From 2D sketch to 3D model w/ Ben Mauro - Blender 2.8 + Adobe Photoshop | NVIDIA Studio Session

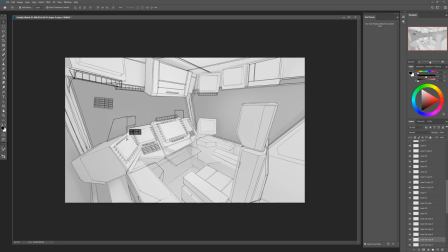And then if I make another video after this, I'll probably go back into 3d using this as a starting point and be able to make sure all my details are well organized and
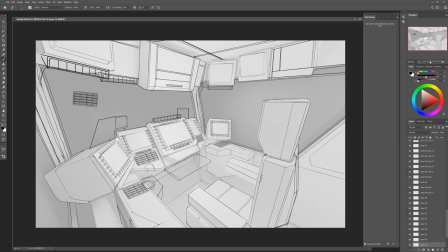balanced out a little better than if I had done it in 3d. Sometimes it's hard to judge and see how all the shapes organize and how making sure there's a nice cohesive balance of big simple shapes to complex detail areas for your eye to rest on and seeing it just
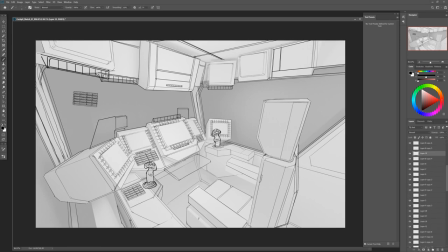all in straight line drawing is very it's easier for me to organize and design things personally just getting all the panel breakups and starting to refine things more the early
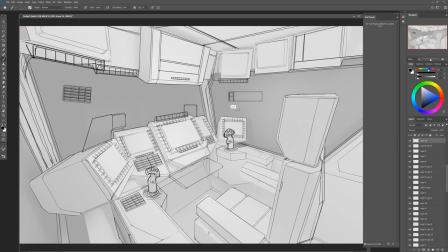blackout was a was definitely a little simple so I'm just refining some of these shapes and moving things around where needed to create a more interesting, complicated, believable cockpit, getting the control sticks in place.
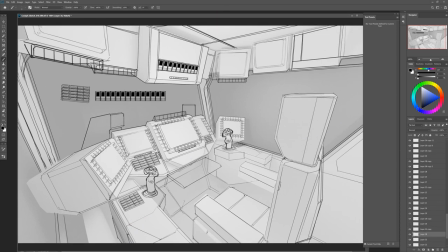If I were to do this over, I might add more levers and things to imply that he can, you know, go full throttle or something like this. But there's so many buttons and screens in here that it's easy to justify that some of these buttons could allow him to
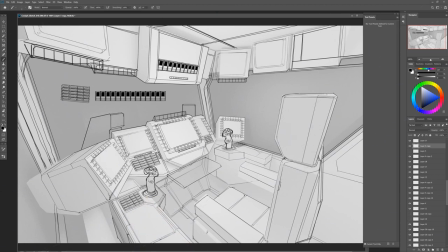increase the speed or shut off or whatever the function might be that they need the actor or whoever to do in the scene.
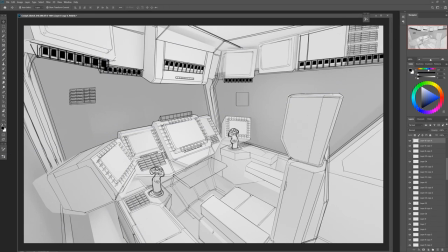Just starting to refine things further, I'm kind of liking where all these screens and things are in the scene. A lot of the Apache and military screens, they have these really cool detail buttons all along the outside.
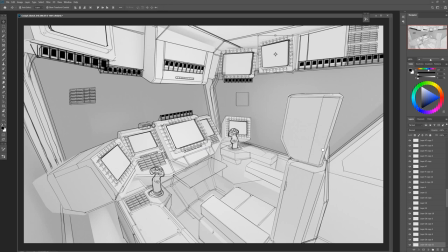I thought that was really cool detail, so I added that to a lot of the screens. It just adds a lot more functionality and stuff. And it's all real, so it looks even more interesting.
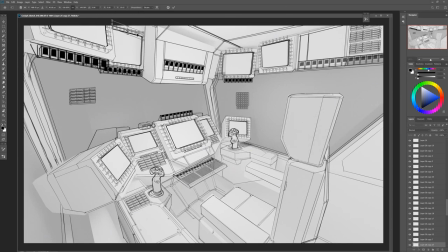Just trying to get a sense for where the person is going to be sitting there placing their feet so having some rubber or industrial areas where his feet can rest maybe have some cup holders or areas where he can rest his arm and place food or whatever you might need rations.
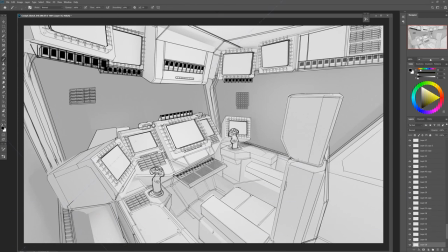Try not to make it feel too futuristic so adding in cables and things hanging wires,
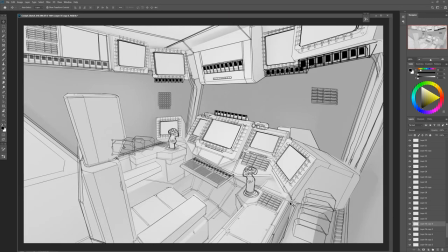just making it all feel very functional and believable, where it's not so far in the future that everything's just hidden and minimal.
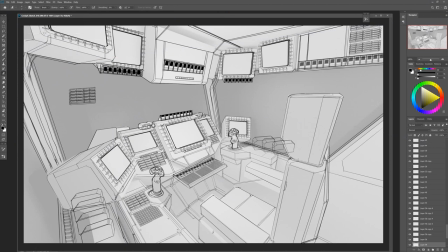I want it to feel just really a bit more grounded and believable, like it really is just like a cargo spaceship some future space trucker would be using to haul stuff around or traveling to find the next big job.
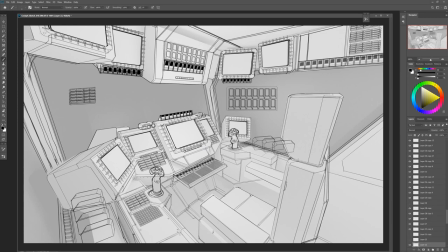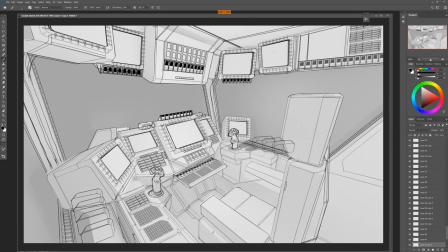starting to get some thicker lines in there to outline the major shape so they pop out a bit more making it balancing out all the all the buttons were feeling a bit too similarly sized so just playing up
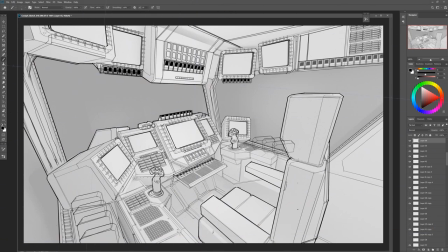the diversifying the the scale of certain buttons so some big buttons are bigger some
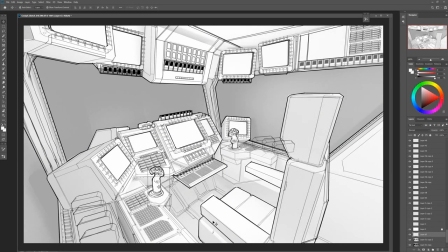big buttons are smaller just so your eyes and just to add a bit more visual diversity in there again drawing out detail shapes and side view and warping in perspective is a good way to
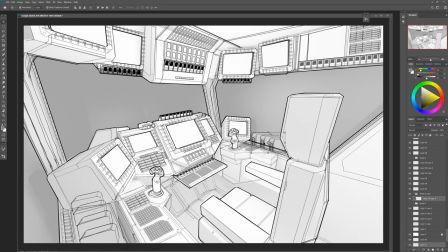keep your designs a bit more clean. So after blocking out some of those early pipes and things, just looking at some of the photo reference to see there's always,
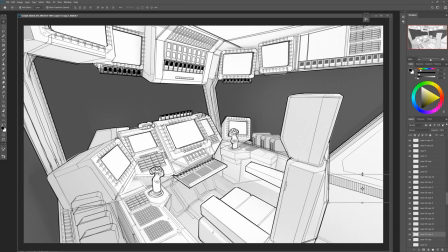you know, nothing's just floating in space, there's attachment points, there's things holding down cables and wires, and just adding these little details in there will help sell the image more and make it a bit more believable.
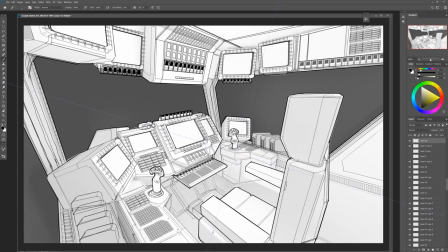And if this was built as a set, it will just allow the audience to get get immersed more into the scene.